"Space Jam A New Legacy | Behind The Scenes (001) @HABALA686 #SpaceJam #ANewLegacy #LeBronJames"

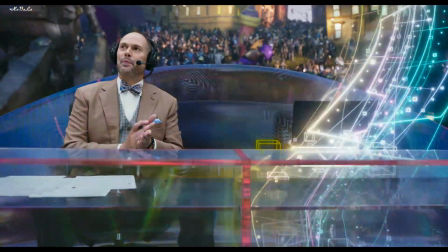0:00 And we're back from commercial, and where are we? Lil Ralph?
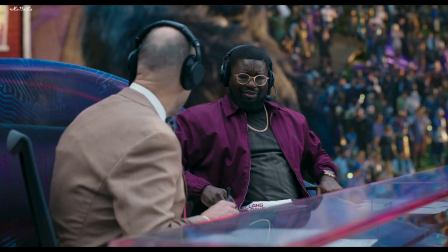0:06 Man, what are you doing here? Wait, Ernie Johnson? This is crazy.
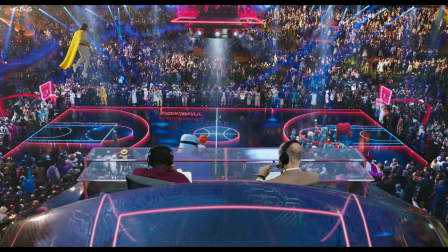0:11 It looks like we're in some kind of computer-generated basketball game.
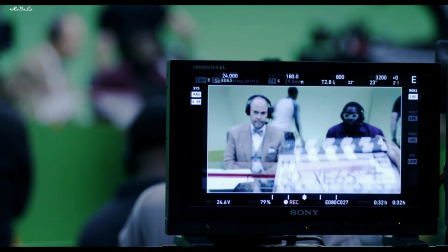0:17 Is that LeBron James? Hey, LeBron, what up, Playboy?
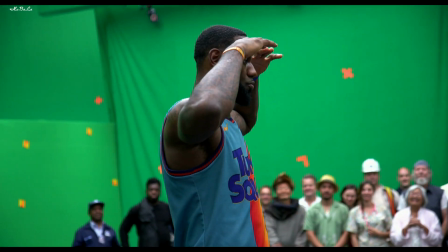0:22 Oh, this is really happening.
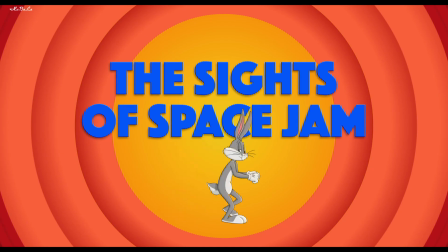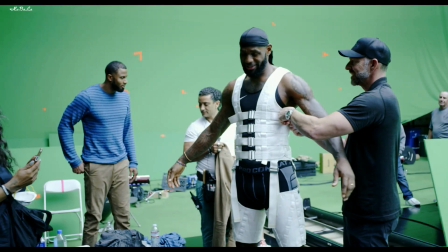0:30 How you feeling up there? Good? All right, let's try it again.
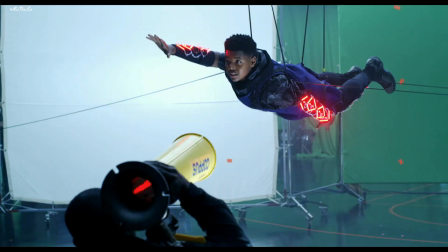0:33 We're using cutting-edge technology, motion capture, traditional 2D animation, some of the craziest techniques that have actually had to be developed for this film.
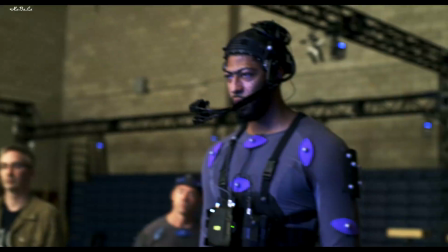0:44 We model creatures, we animate them. We have to simulate that procedurally, and that's usually where the effects department comes in. Probably close to 2,000 shots in this show.
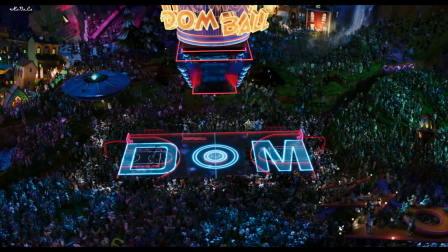0:59 We touched almost every shot in the movie, and the majority of this film takes place in this kind of virtual realm.
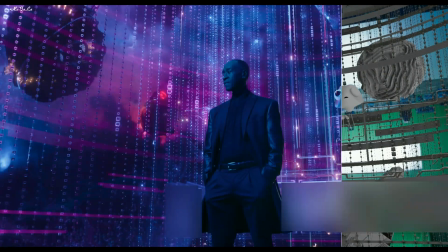1:05 And every single one of those shots was a visual effects shot. I've literally just like been in awe of the whole process.
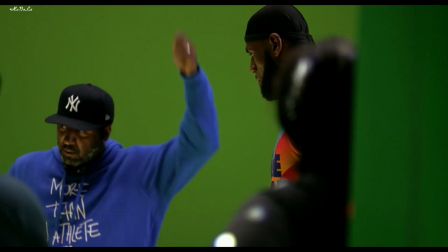1:14 I have not done movies with animation and green screen and, you know, visual effects and motion capture characters.
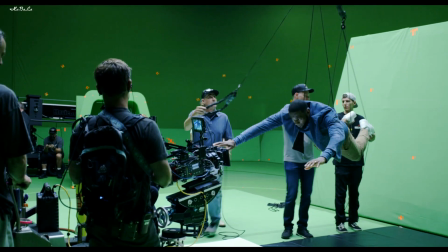1:22 It's in a completely different world for me. It's incredibly complex, but they have assembled such a tremendous team there to, like, you know, guide me along.
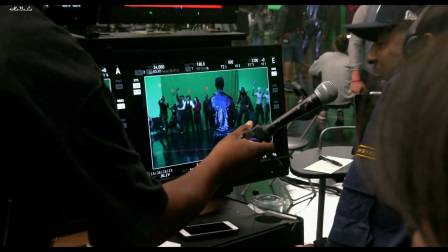1:31 And I'm learning a lot. Action!
Dad, I think we're digitized.
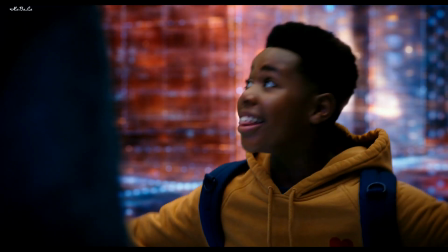1:39 We're in the computer.
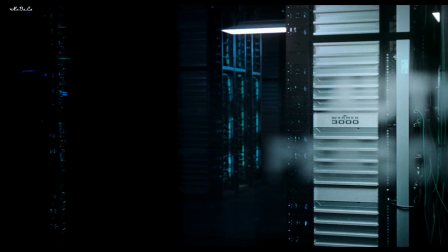1:40 We spend a lot of time in this serververse, so it was very important that we create something like super spectacular for it. We work with computers all day long, so we can basically just open up the computers, look inside, you know, what's going on in there.
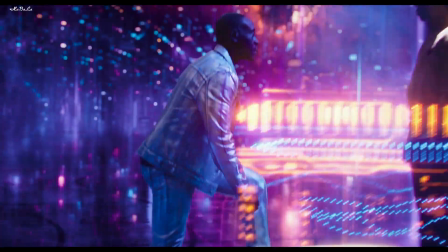1:54 So, and that's really what we did. We looked at main boards, we looked at computer chips, you know, transistors and semiconductors, how everything is connected.
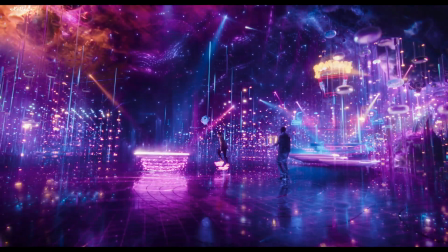2:01 Tried to take those visuals and bring them into the LG world.
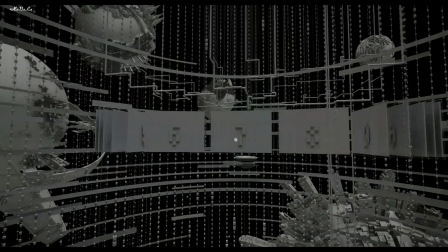2:06 It's essentially like being inside of a computer, but at kind of like a quantum level. We looked at, you know, what happens if a stream you watch breaks.
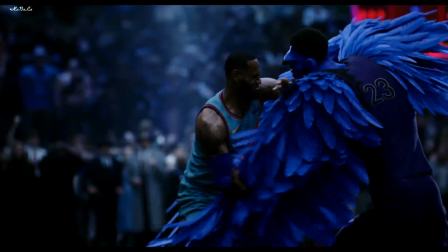2:17 What happens if the JPEG artifacts or the artifacts in an image we're always trying to avoid?
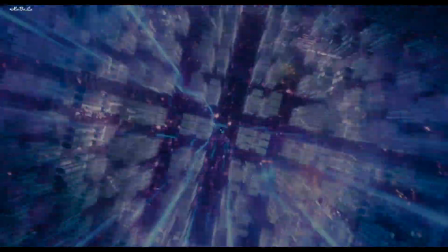2:22 How can we really bring them back, and how can we amplify them? So for that, we looked a lot at errors and glitches, things like that.
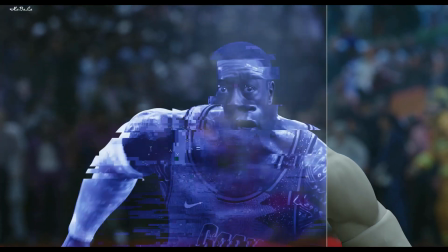2:31 And then we used a similar design aesthetic for Algie and his abilities in this movie.
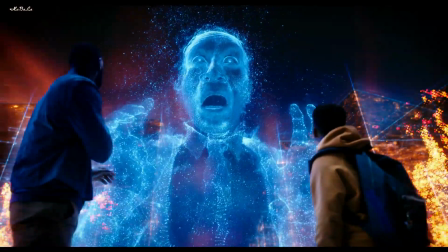2:41 Look at your faces. You were terrified. Ah!
He was so in control of this world.
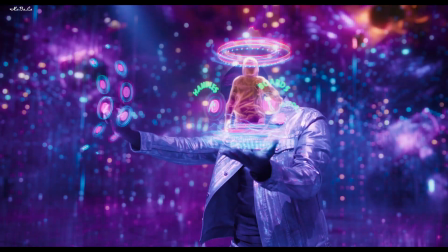2:48 He's kind of like the wizard. And so we created this HUD that had just millions of little switches and knobs and stuff that he could kind of play with.
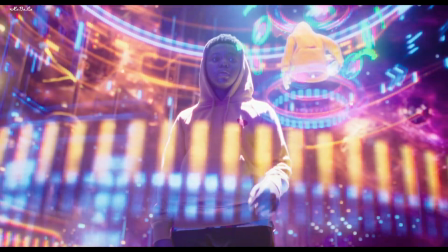2:57 It's definitely really fun to have a character like that in the film.
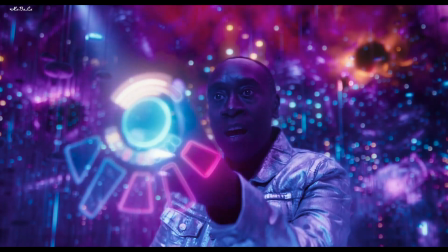3:03 Turn up.
And I think it was a really, really fun opportunity to take characters and do something in Algie's world.
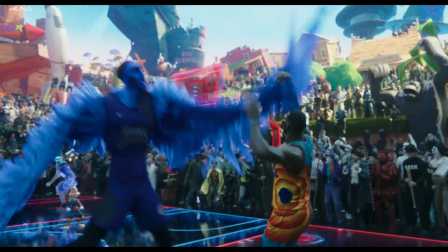3:12 Lucky for us, we were working with Devin Crane, who's an amazing artist from the Warner Animation Group. I think the thing we wanted to really do is actually have these tunes in a CG form that you instantly can recognize,
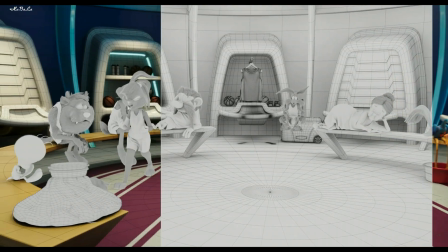3:24 but then also felt like that's so cool that they added, you know, hair, and they added, you know, we played with the textures, but nothing's really skin.
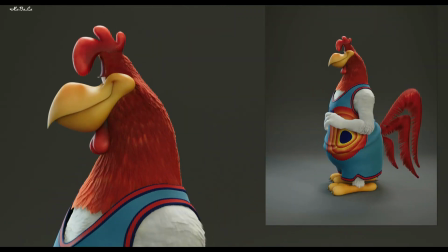3:32 It's like chalk textures mixed into skin textures. Everything had an artistic complexity. It was about really how to take the Looney Tunes
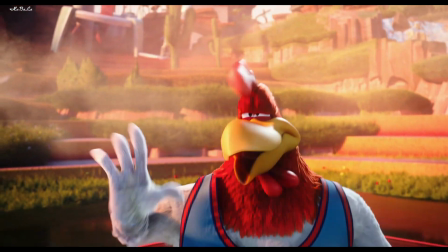3:41 characters and their mood and transform that into the 3D character animation.
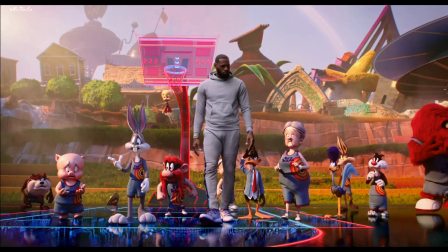3:48 I look expensive.
And it's all based on kind of what ifs, right?
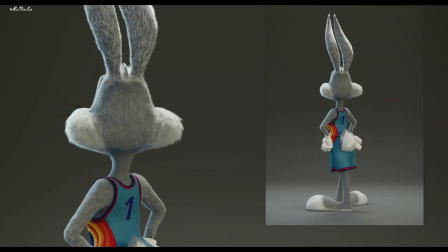3:53 Like, what if bugs had fur?
No! Whoa!
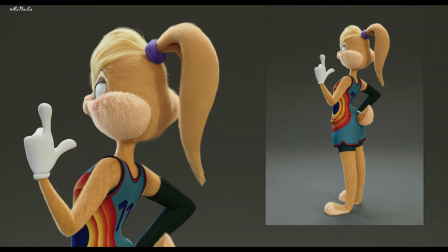4:00 What in the world?
You have a texture artist who starts working on colors and textures.